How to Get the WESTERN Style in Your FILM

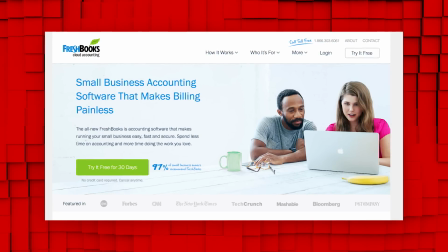Well, our friends at FreshBooks have just launched an all-new version of their cloud accounting software that will give you more time to do the work that you love and not feel discouraged by the paperwork demon.
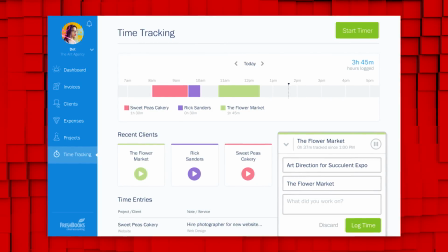FreshBooks has been redesigned from the ground up and custom built for the way that you work. It's the easiest way to be more productive, organized, and most importantly, get paid quickly.
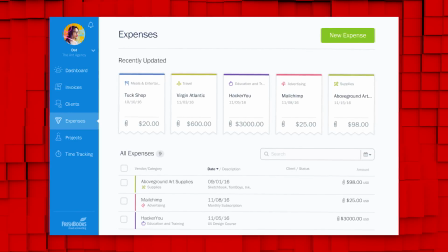The all-new FreshBooks is not only ridiculously easy to use, it's also packed full of powerful features.
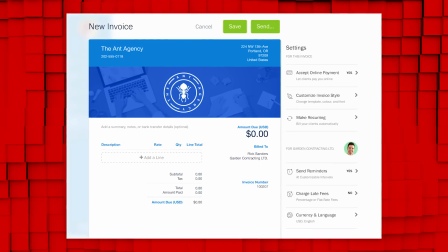You can create and send professional-looking invoices in less than 30 seconds, set up online payments with just a couple of clicks, and get paid up to 4 days faster. You can see when your client has seen your invoice and put an end to the guessing games. Right now, FreshBooks is offering a 30-day unrestricted free trial to film rioters.
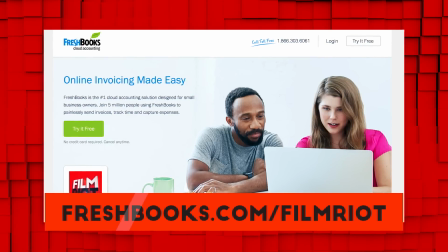To claim it, just go to freshbooks.com/filmriot and enter Film Riot in the How Did You Hear About Us section.
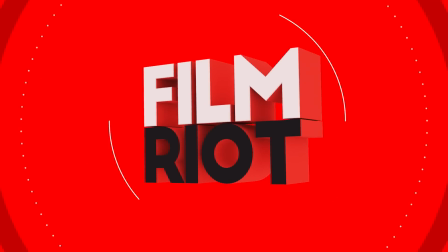Logo.
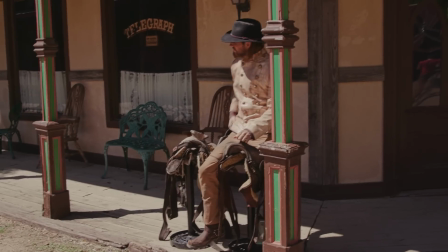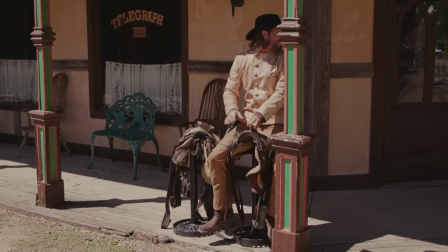Hi, Daddy. Oh, Can you hey, have me buddy. put another quarter in it?
Of course, all the things that we already discussed helped us dial in the look, but one of the last remaining factors was where we placed the camera.
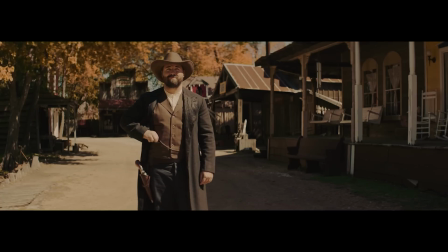For me, it was all about finding the tone of the classic Western, not necessarily copying it exactly shot for shot.
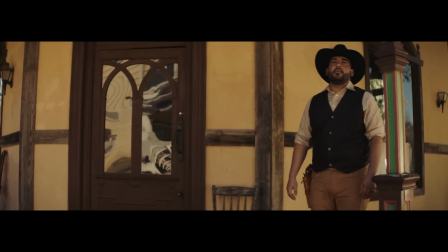We definitely have those shots in there, but for me, it was a lot about making the guys feel massive, in charge,
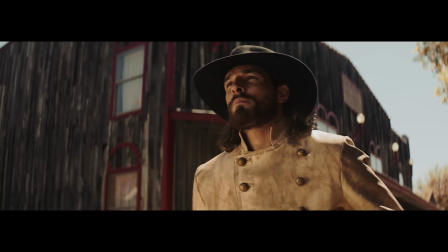and badass, which meant low angles that were slightly off axis to give the sense that they aren't entirely approachable,
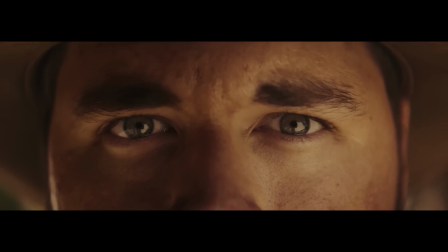and they're definitely dangerous. Then wide angles and extreme close-ups, it was a lot about extremes without going too crazy, sort of writing a nice fine line.
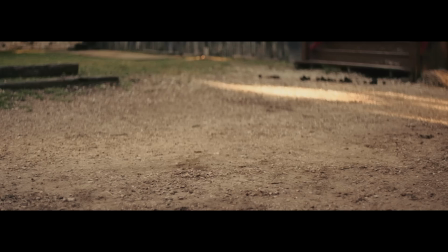And I kept almost everything on sticks, no real movement, just letting the scene play out, not feeling the presence of the operator for most of the shots.
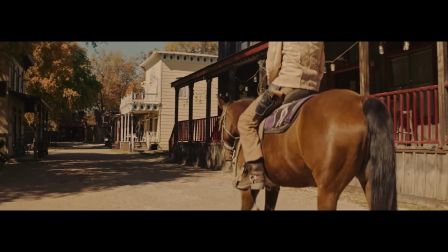We did of course have some movement in there as well, though for those,
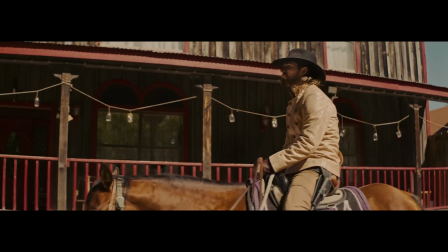as much as I would have loved to have laid tracks and been on a proper dolly, we didn't have the time or money as usual for that, so we went with the next best thing, and that was the Movi Pro that we rented from Lens Pro.
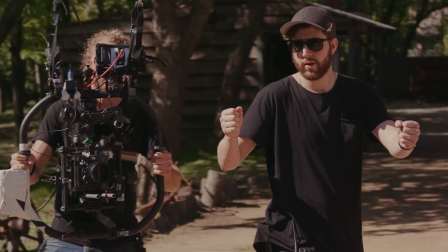I will say that I do have a slight love-hate relationship with gimbal type systems.
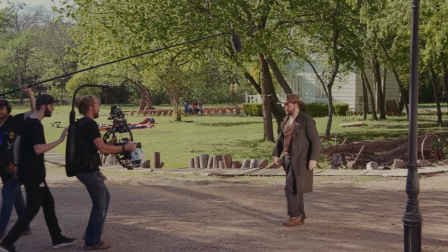I love what they allow me to get, which I could not do otherwise on a budget, but I don't love that ocean style flow that you get to some shots as if you were shooting from a boat. The plus side here is that because it is so smooth, you can fix that wobble easy enough with some stabilization in post, and then you're good. Then of course we have our sound. The score for this one of course was done by Daniel James as always. We have a pack of his music coming soon, and the sound design and mix was done by Krekel.
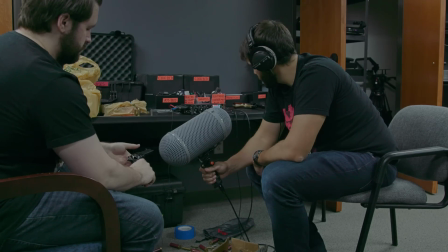Rob came out a few weeks ago to record a bunch of custom sounds that we used for the short.
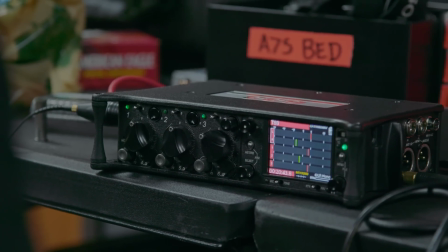We bought a few authentic guns and recorded those sounds, and a ton of additional stuff like clothes, boots, gun foley, holsters, hats, bullets, and so on. One interesting thing was how we recorded the boots walking on wood. To get that sort of hollow wood sound that you hear when walking on those old storefront wooden porches, we took a piece of plywood and suspended it off the ground by placing it on apple boxes.
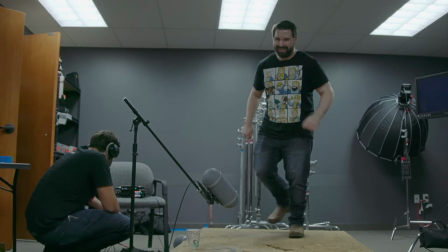Then we just had Josh throw on the boots and walk on. It worked really well, especially with a little bit of dirt added to the mix.
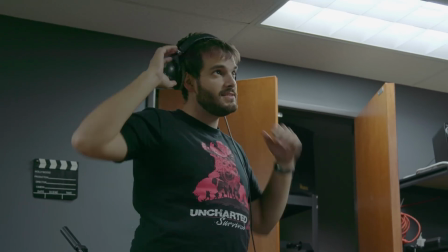And we didn't just record those sounds for us. Rob is working hard on creating a Western sound effects pack that we're gonna make available for you guys very soon. Logo. But that's it, a quick look at how we got our Western vibe in our latest sketch. Again, make sure you grab a free copy of Hitfilm Express.
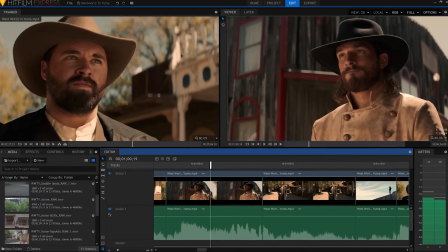There's no catch. It seriously is just really solid software that they are offering to you for free.
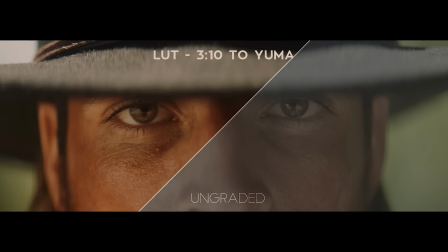And make sure to check out our new Western Lut Pack as well. We have Luts inspired by 310 to Yuma and Westworld, of course, but also Back to the Future 3,
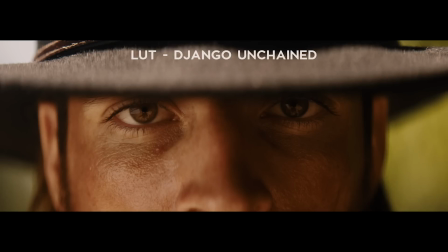Butch Cassidy and the Sundance Kid, Django Unchained, No Country for Old Men, Once Upon a Time in the West,
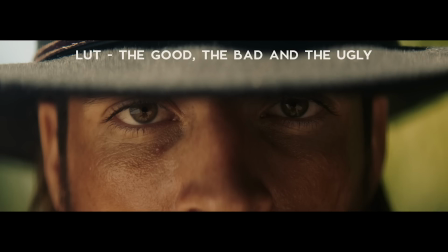The Assassination of Jesse James, The Good, the Bad, and the Ugly, Hateful Eight, and True Grit.
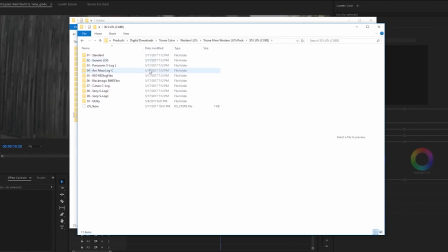And we have added more log options from Sony, Canon, Red, Alexa, Panasonic, and generic, so you should be covered no matter what you're using.
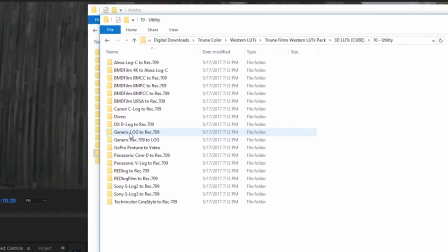And of course, all the utility LUTs that we always add that you might need.
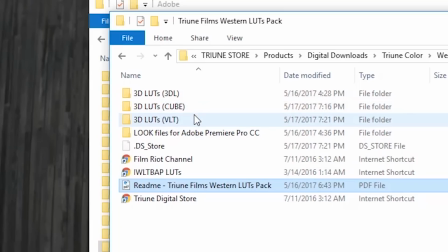And on top of that, we've now included VLT LUTs, which means you can load those right into your GH5 if you have one. And of course, although they're based on Westerns, it doesn't just work for Western. You throw it on different footage like this, and you're still getting really great grades. All of this is just pushing your image toward a more cinematic feel. So definitely check that out because you're getting all that for just 15 bucks. How new. And I'll see you next week when I'm not wearing a bustle.